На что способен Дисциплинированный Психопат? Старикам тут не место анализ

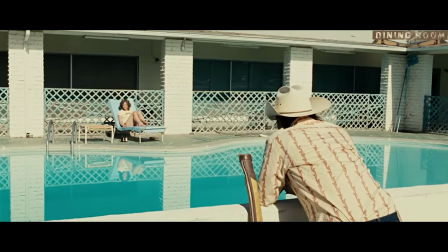От этого кадра даже вид какой-то жизнью, которой не хватало в остальном фильме. Несколько секунд спустя настроение сцены меняется.
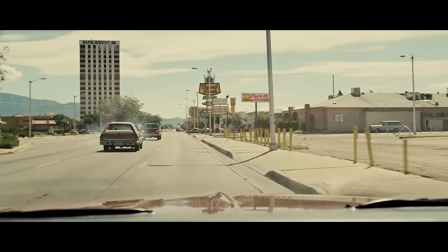Дрожащая камера и ее перемещение, будто вместе с взглядом шерифа, постепенно увеличивают напряжение.
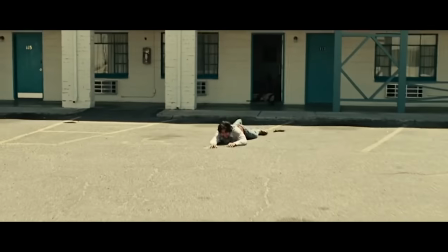Сначала мы видим убитую женщину, затем раненого мексиканца, который потерял оружие и пытается уползти.
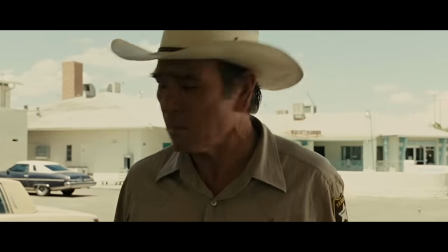И кульминацией является вид мертвого Льюлина. Те же бирюзовые тона становятся уже темными.
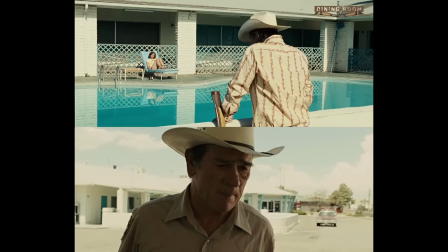Главный персонаж сцены располагается теперь в левой части кадра, находится в тени и испытывает другие эмоции.
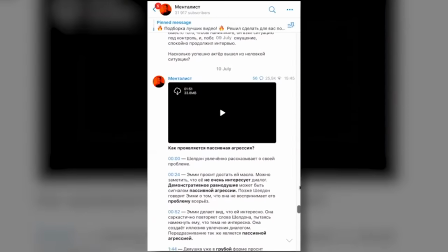Такой ход добавляет этим двум сценам контрастно. Кстати, о создании атмосферы в этом фильме благодаря цветам я уже говорил в своем телеграм-канале Менталист.
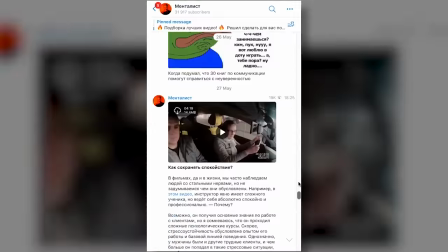Если вы желаете первыми получать доступ к полезному развивающему контенту, который я туда размещаю, а также другим разбором, переходите по ссылке в описании. неоднозначной эта сцена является потому что мы не можем быть точно уверены в том кто убил моса хотя с первого взгляда все может быть очевидно если предположить что мос
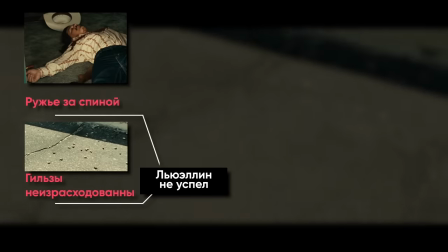даже не достал ружье и выронил патроны а также предположить что чигур был раньше убил девушку
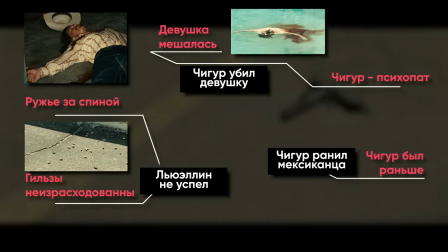просто так вывод напрашивается сам собой антон убил люлина что
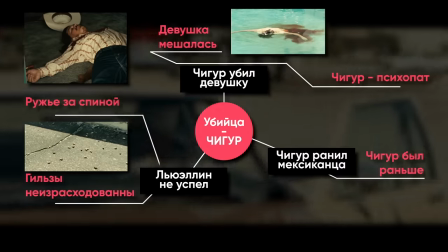подходит под типаж хладнокровного убийцы также девушку могли убить пришедшие мексиканцы как
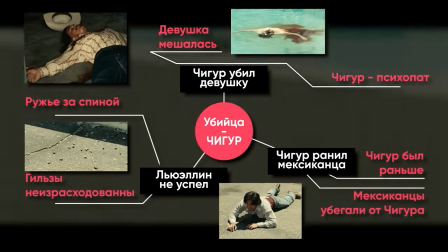свидетельницу поскольку мы видим пистолетные гильзы рядом с бассейном если они опоздали заключение
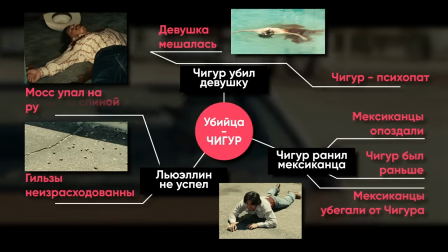это не меняет с другой стороны если люлин все же сумел успеть дать отпор а
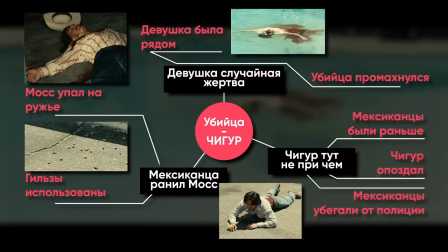чигур опоздал и девушка была ранена просто так либо же была убита как свидетельница убийцами
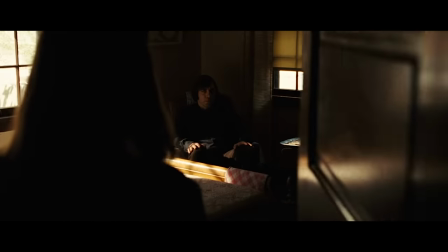юлина можно считать мексиканцев убийство карла джин жены и Юлина также остается за кадром.
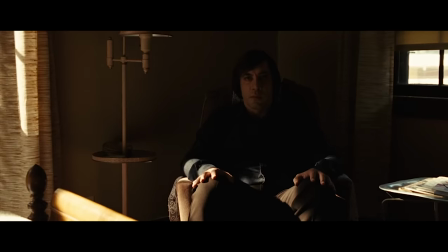Мы видим лишь ее диалог с Антоном Чигуром. Антон говорит, что дал слово ее мужу, что должен убить ее.
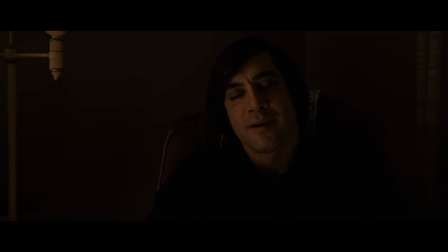В этой сцене вновь подчеркивается принципиальность Антона. Как и тому мужчине на заправке, он предлагает сыграть в монетку. Но Карла Джин отказывается.
Выбирайте. Нет, не буду выбирать.
Это немного выбивает Антона из колеи. С подобным он еще не сталкивался.
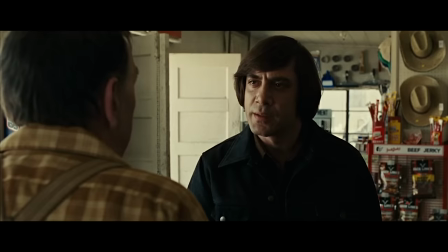Вместо своих привычных быстрых ответов, которые сбивают собеседника с толку или подталкивают собеседника к ответу, он некоторое время молчит, а затем повторяет.
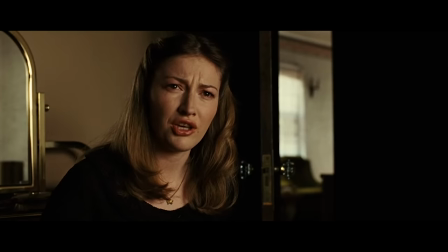Выбирайте. Да что уповать на монету? Решаете же вы.
Однако Антон быстро находит решение этой проблемы.
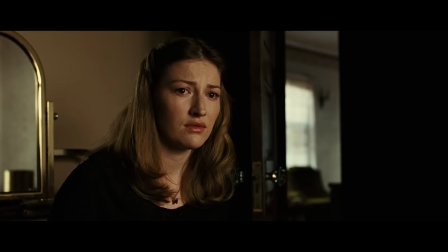Мнение монетки совпало с моим.
Хотя убийство остается за кадром, мы можем быть уверены в том, что Чигуру убил Карлу.
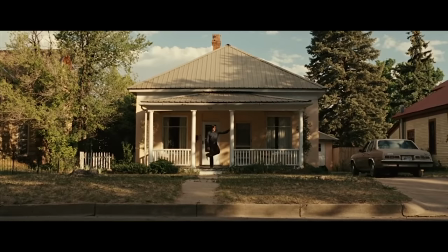Когда он выходит из дома, мы видим, как тщательно он осматривает свои ботинки, не оставил ли он на них кровь.
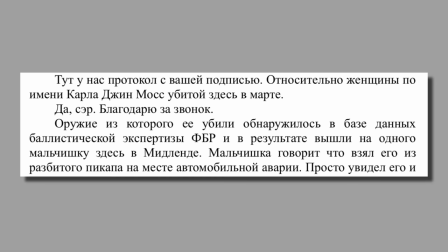Кроме того, в оригинальной книге четко говорится о том, что Антон убил Карл Джин.
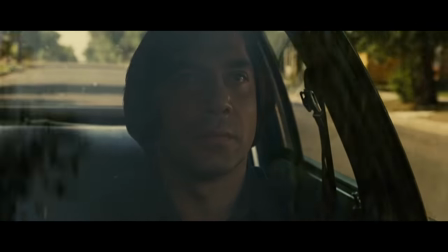Таким образом, он в очередной раз доказал сам себе, что способен решать, кому жить, а кому умереть.
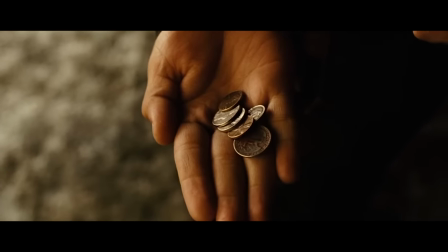Интересно отметить и то, что выбор именно игры в монетку отлично дополняет образ Антона Чигура.
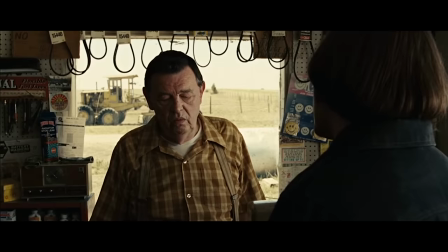Монета может выступать как символ судьбы. Она случайна или имеет два разных конца.
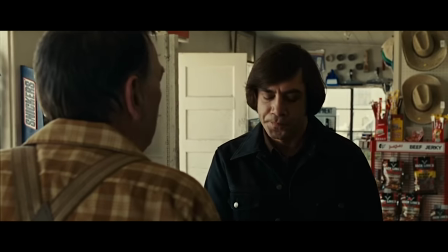Но является ли Антон Чигур вершителем судеб? Богом?
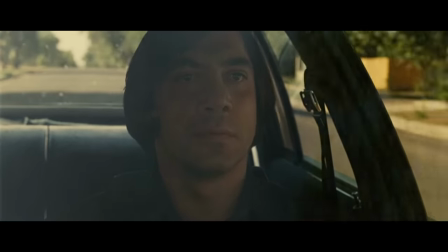Следующий за убийством сцене мы видим вполне спокойный эпизод, в котором Чигур едет на машине.
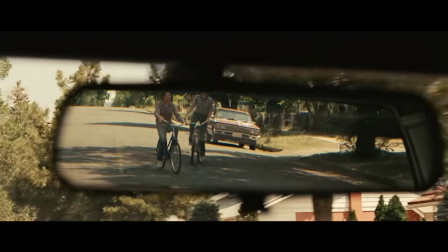Он окидывает своим фирменным спокойно презрительным взглядом детей, проезжающих мимо на велосипеде.
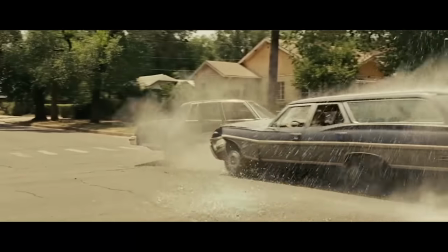Как вдруг его сбивает машина.
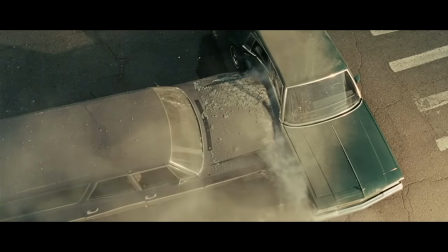Таким образом, судьба вершителем, который он себя считал, как бы говорит ему о том, насколько его жизнь хрупкая, может оборваться в любой момент.
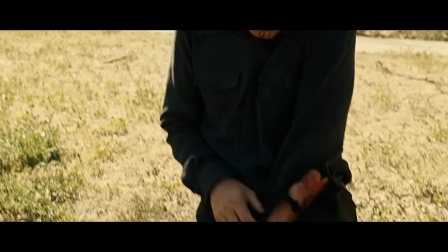Выходя из машины, весь в крови он садится на край бордюра, и помогают ему те самые дети с велосипедами.
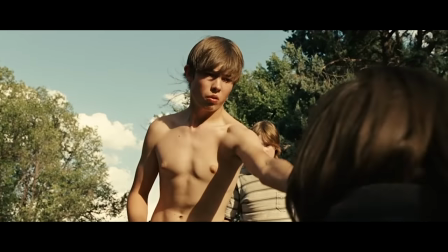К слову, это одна из немногих сцен, в которой мы видим проявление его человечности. К тому же, это единственная сцена, в которой ему помогает кто-либо извне.
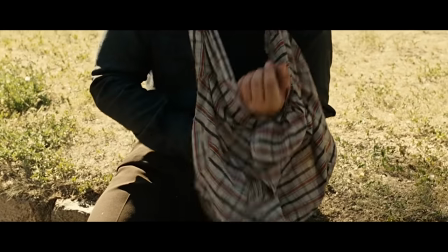Ведь всю свою гонку за жертвы он бежал один. Антон принимает помощь от другого человека, но даже тут пытается ее купить.
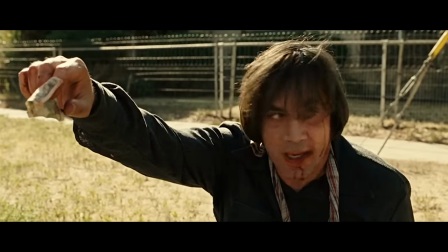Его сознание даже не приемлет мысли о том, что кто-то может ему помогать просто так.
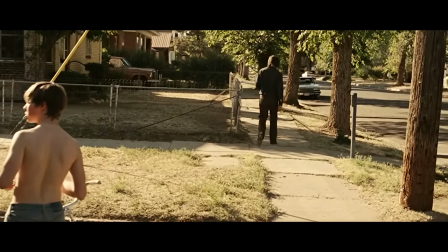Поэтому за все в этой жизни нужно платить какую-то цену.
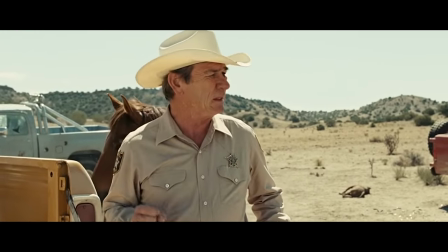Еще одним персонажем, о котором стоит упомянуть, является Шериф Белл, поскольку именно его голосом начинается и заканчивается фильм.